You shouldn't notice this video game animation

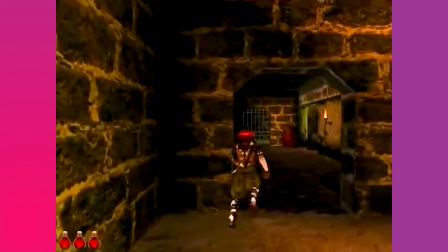[4:09]
A slightly too wide stance means an exaggerated motion from side to side,
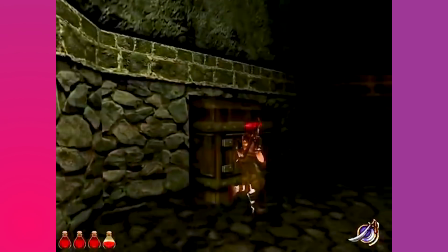[4:14]
means the Prince of Persia looks like he's a dandy strolling down a garden promenade.
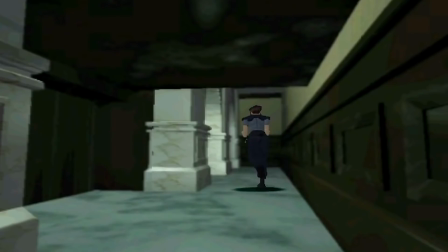[4:20]
On the flip side, walking cycles can look really,
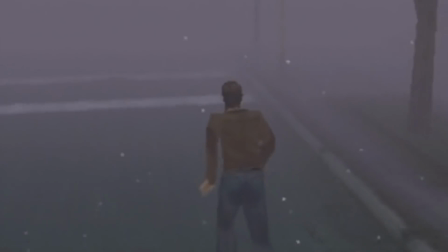[4:23]
really stiff when they're under-animated and lack fine details like butt movement.
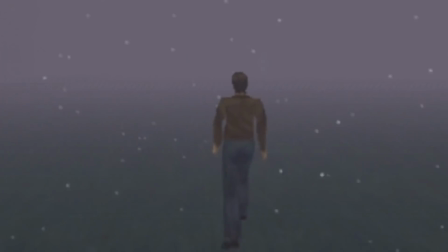[4:30]
Harry is holding all of his tension in those glutes. But the speed issue is the one you're most likely to notice.
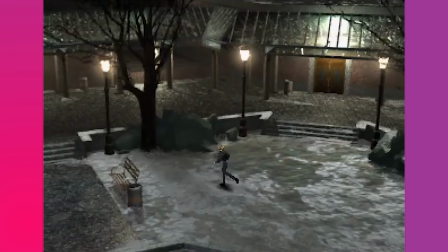[4:37]
Unlike humans, these characters aren't actually relying on the motion of a walk to carry them forward.
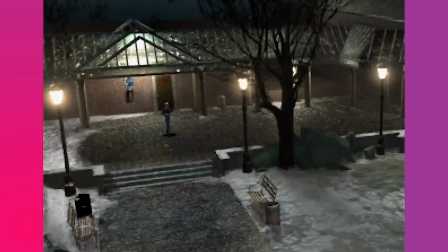[4:43]
There's the speed the animation looks like it's walking at, and then there's the speed the overall model is programmed to move at.
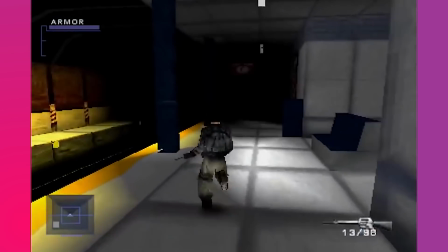[4:50]
They are entirely separate, and it's easy for them to appear out of sync.
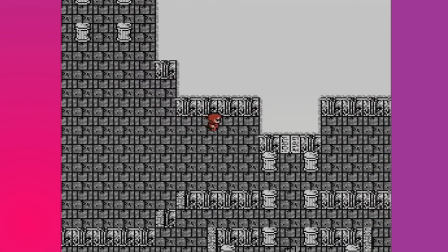[4:54]
Pixel games can get away with dragging sprites for 1 or 2 keyframes and it still looks pretty okay.
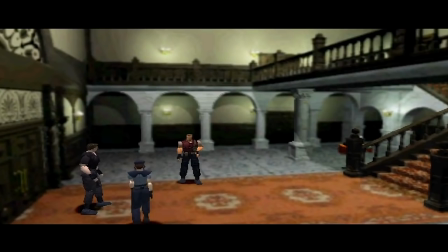[4:59]
But 3D games don't have that luxury. If the model is too fast, you get foot sliding or foot skating. If it's too slow, you get a treadmill. And turning? Ugh, don't even get me started on turning.
Barry! Jill!
3D graphics did bring a lot of gameplay benefits, like walking states.
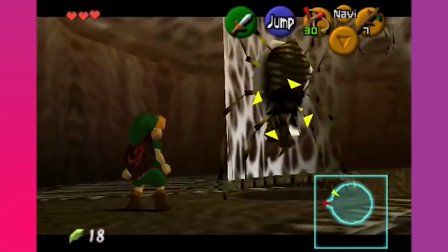[5:21]
Suddenly you can crouch stealth, strafe around enemies, walk with equipment in your hand.
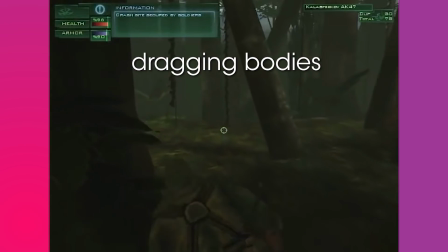[5:28]
And just like with running, having unique cycles for each is important for communicating gameplay information. But more than anything, improved processing power meant more flavorful walking styles.
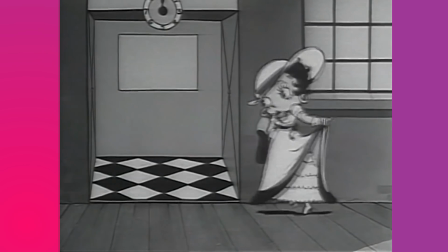[5:40]
The true aim of old school animators wasn't just to make a walk that looked good, it was to make a walk that defined a character.
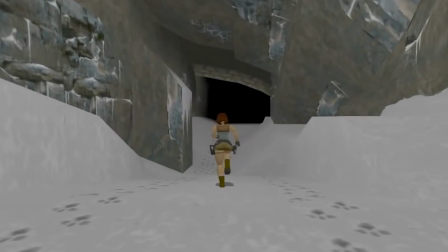[5:47]
Lara's walk in Tomb Raider is powerful. You can tell in an instant that she's action ready.
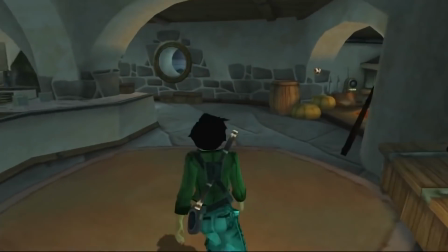[5:53]
Jade's spacewalk is actually a little jog. She's a roving photographer, she's got places to be.
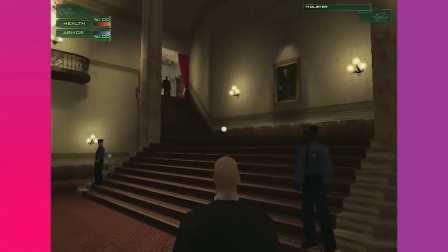[5:58]
Hitman, from Hitman, has a very short stride. He's unhurried, in control, focused.
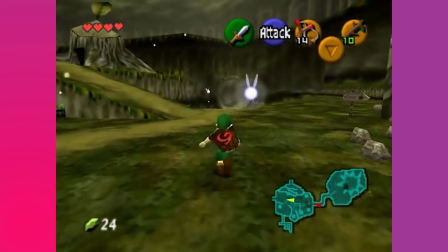[6:05]
Mario and Link both have what I've come to think of as Tindy arms.
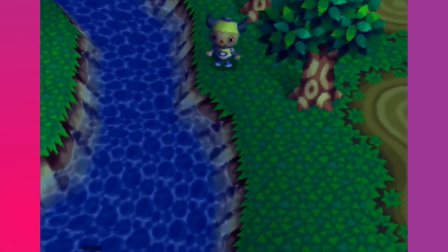[6:10]
They stick straight out from their bodies in a way that gives them a kind of childlike energy.
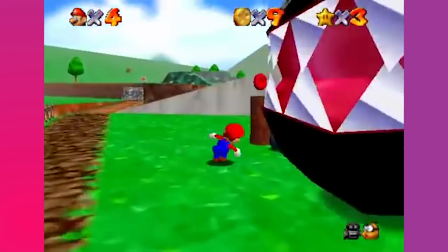[6:15]
Just look at Mario's arms pump. He looks like he thinks he'll just take off into the sky if he runs fast enough. I think this is very endearing. By the mid-2000s, walking cycles were making big steps thanks to motion capture technology.
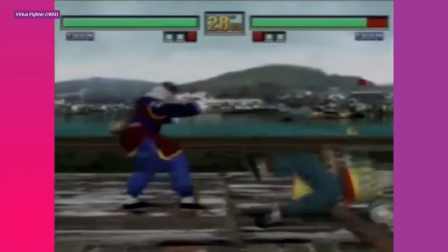[6:30]
Fighting games were experimenting with mocap as early as the mid-90s, and soon other AAA studios began investing in it too.
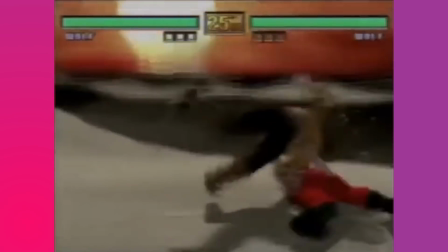[6:37]
And I do mean invest.
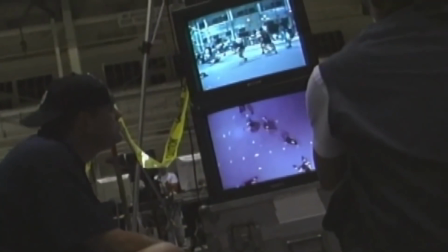[6:39]
It takes a lot of space, equipment, and specialized talent to mocap, which is why it remains the domain of AAA studios.
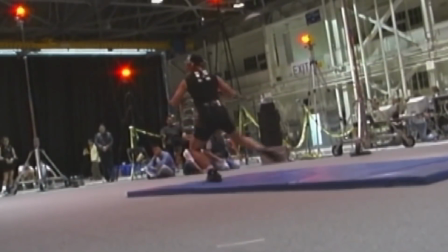[6:46]
But motion capture wasn't a silver bullet.
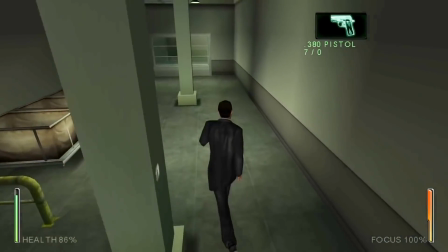[6:50]
Enter the Matrix was extensively mocapped, but if I slow down this footage, you can see that this run cycle doesn't have a head bob.
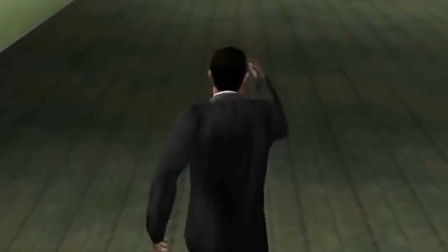[6:56]
The animation seems to have a middle axis that it's wiggling around, like a pendulum.
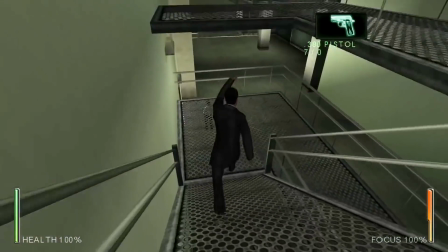[7:02]
Modern mocap animators will sometimes mirror specific limbs to make cycles exactly regular on both sides.
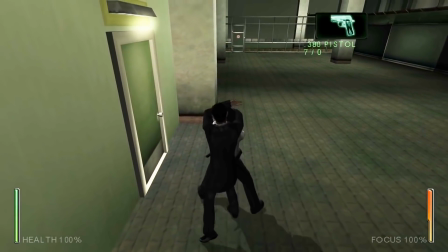[7:08]
My guess is that the devs did the same thing here, only with one half of the body instead of one limb.
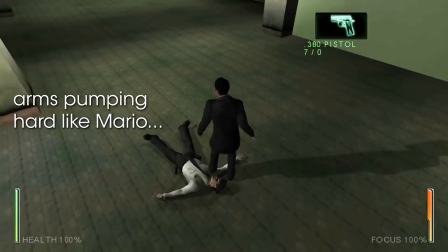[7:14]
And without additional adjustments, you get this marionette wiggle instead of a clean bob. But overall, mocapping has really crisped up our walks.
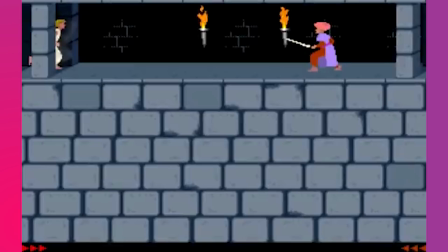[7:23]
And it's for the same reason that Prince of Persia's rotoscoping still looks better than Prince of Persia 3D.
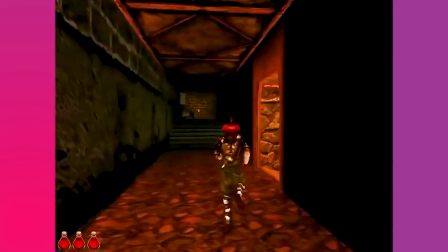[7:28]
If you're recording a real human person walking, that walk looks like a real human person did it.
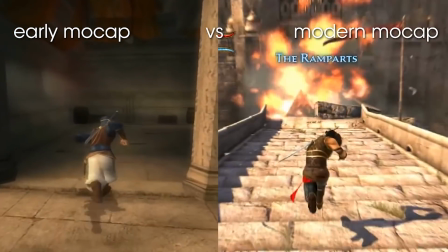[7:34]
With motion capture, the arm swings and head bobs are all baked in at the bottom level. It gets the basics down quickly. A lot of it comes down to cadence and nuance, and what I consider, I normally call it the fast 75, which is getting 75% of that for free. As the animation director for Sucker Punch, Billy Harper has supervised a lot of mocapping, and even done a little himself. And we just have a bunch of footage of me like running over and over again towards a big bean bag, and somebody with a punching bag just like hitting me and like knocking me down. Like I am the punching bag, the sucker punching bag.
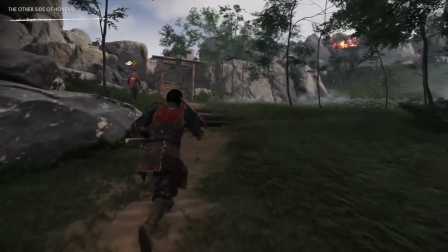[8:25]
For an amateur, a mocapped walk is just the same as that diagram. It's the basics.
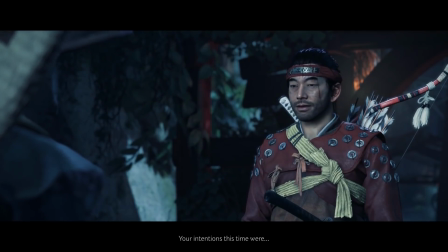[8:30]
The real power of mocap lies with the skill of professional actors like Daisuke Tsuji, who played Jin in Ghost of Tsushima. We piggyback off of the raw talent that the performance actor brings to the role, because they put a lot into the prep.
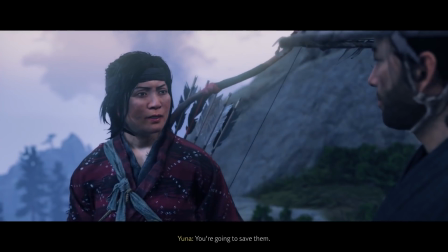[8:46]
They do a lot to just really even be able to transform themselves into this other character, that we want to pay homage to that. On top of their elite skill of walking like how a people walk, actors imbue their performances with subtle character choices.
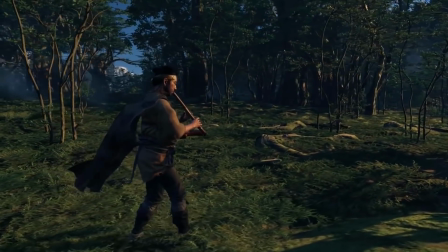[9:03]
Mocapping a walk means actors and animators can focus on what really matters, telling us something about the character. If you were to run into him in an alleyway, if you were to see him walking down an alleyway,
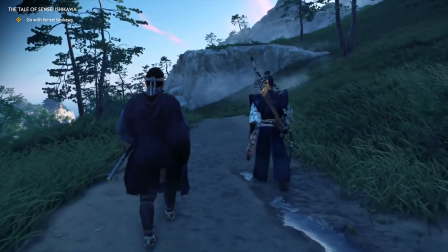[9:16]
strip away the armor or whatever, and you would see him, you would say, okay,
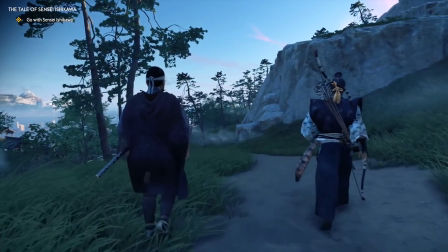[9:21]
there's someone that knows how to take care of themselves, but is approachable.
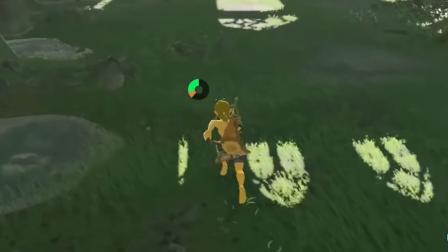[9:29]
Link's running stride is so long, he's getting airtime. His arms swing wildly, little sweat droplets fly off his head.
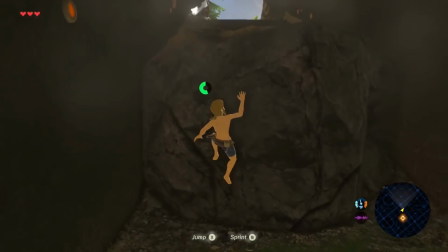[9:35]
This is the run of an anxious kid who's doing his best, but is very worried.
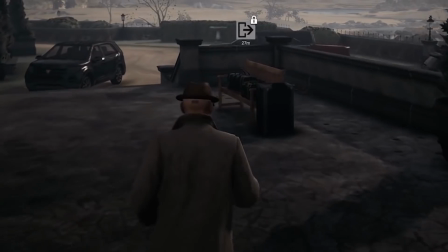[9:40]
Compare that to Hitman's sprint. Very little wasted movement, always in control.
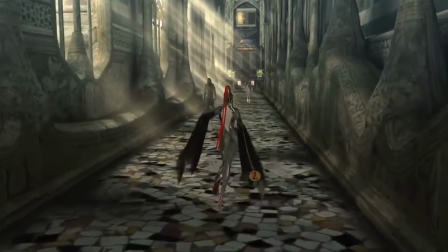[9:45]
Bayonetta walks like the whole world is her runway, an incredible and powerful stomp.
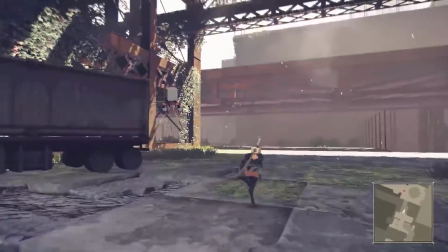[9:51]
2B's full run animation is pushing at the boundaries of what looks possible for a human, which is great because, hey, she's not human. She has a robotic precision and speed that can't be matched. And that's where an animator turns a great walk into a great walking animation.
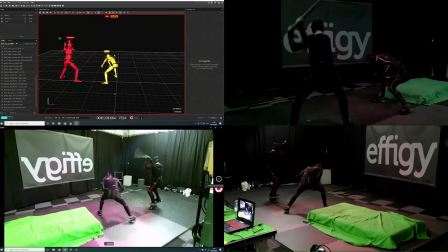[10:07]
Even the best performance isn't a frame-perfect loop.
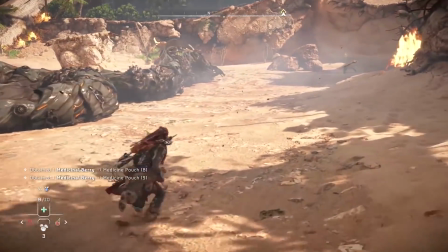[10:11]
The data needs to be massaged a lot to get a cycle that's regular, but not too regular.
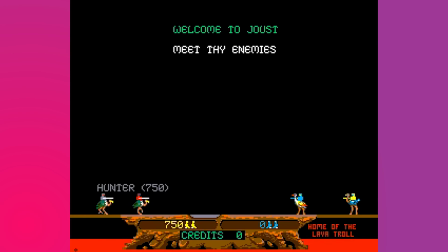[10:17]
Back in my day, if you got 3 frames for your walking animation, you were grateful for it.
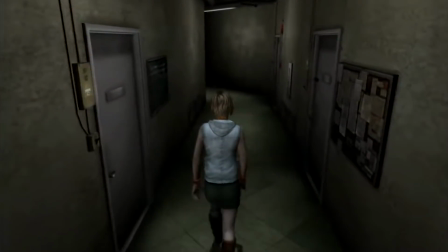[10:23]
Even in early 3D games, a cycle was usually 1 left step, 1 right step, repeat.
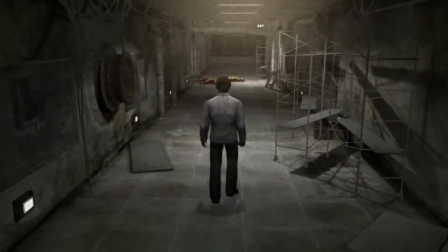[10:29]
But the regularity of a short loop can really stick out if you watch them for long enough.
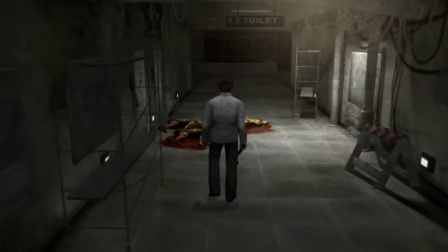[10:34]
Which you're gonna, because it's a walking animation. The more steps you add, the more natural it looks because the less it loops.
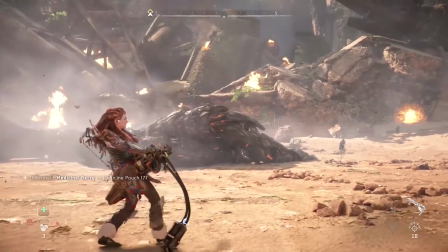[10:41]
But that creates a lot more work for the animators. Almost every other action has to work when it's performed off a walk.
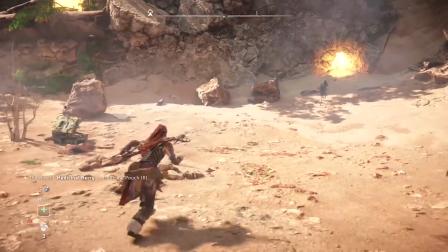[10:48]
Every item interaction, dodge, attack.
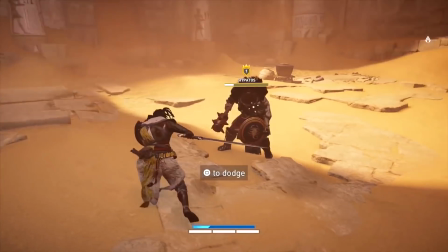[10:51]
So even if one step is only slightly off from the next, you have to account for that when you blend with any other animation.
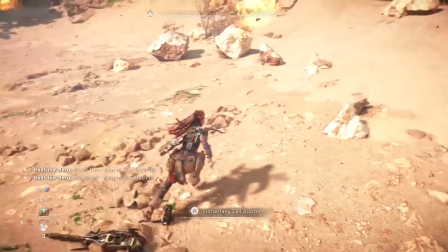[10:58]
Turns are a great place to see animation blending in action. Most characters no longer spin in space like they're about to helicopter out of the stage.
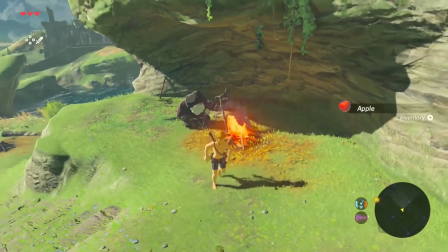[11:07]
Or if they do, it moves so quickly into a sidestep, you barely feel it.
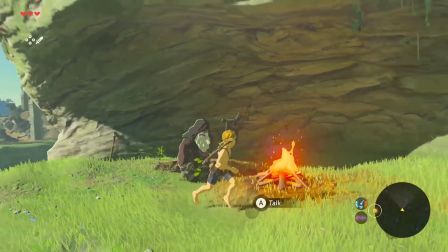[11:12]
Instead, the idle state animation blends into a walking cycle in most directions.
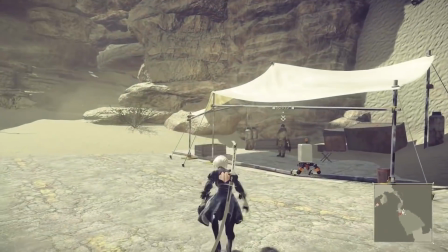[11:17]
Some walks include stages where you're just building up speed or skidding to a stop.
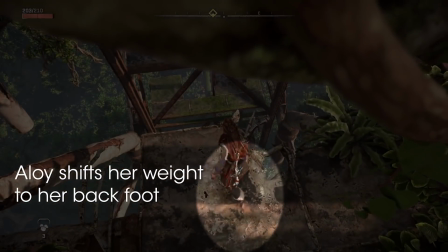[11:22]
Others, a step that puts you back into the idle stance. Some characters even lean into curves while they're running.
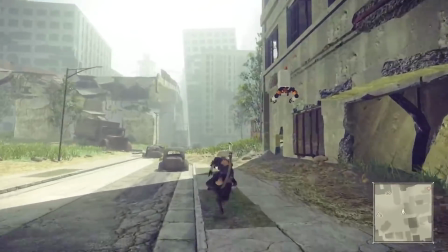[11:29]
These details are so small, they're hard to notice and appreciate, but they go a long way to making every moment feel more real.
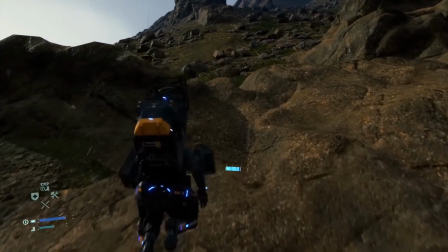[11:36]
Death Stranding has a staggering variety of walks, pun intended. You scramble up slopes.
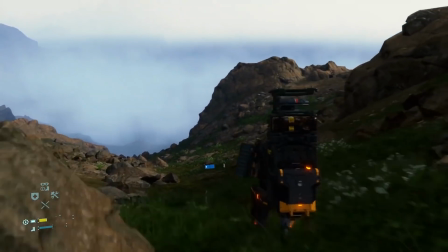[11:42]
When going downhill, your walk becomes really short since you've got a lot of mass and you need to keep it under control.
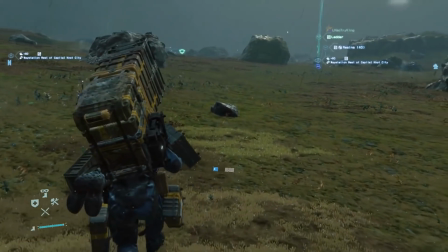[11:48]
When you have too much shit on your back, you feel it with every labored step. Of course, there are some issues mocapping can't solve.
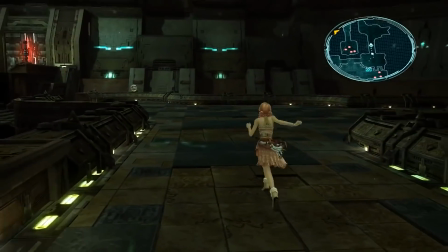[11:57]
Over-animating still happens, resulting in walks that are maybe too flavorful for an animation we're gonna have to look at for hours.
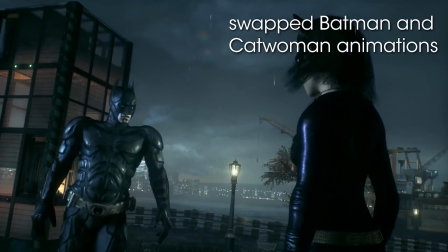[12:05]
Some walks tell us more about the animator's desires and expectations than they do about the character.
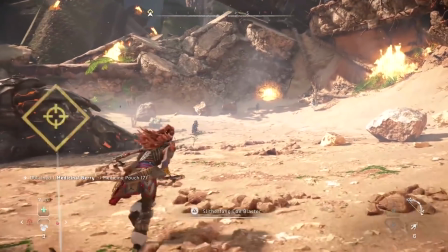[12:10]
Also, mocapping does absolutely nothing to solve foot sliding and treadmilling.
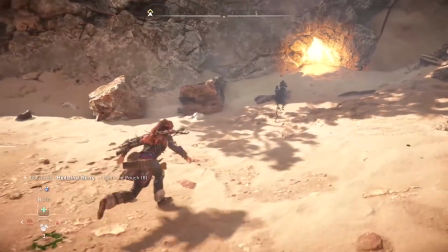[12:15]
These issues happen at the point where the animation is applied to the character frame. It doesn't matter how great your animation looks, it can still get out of sync.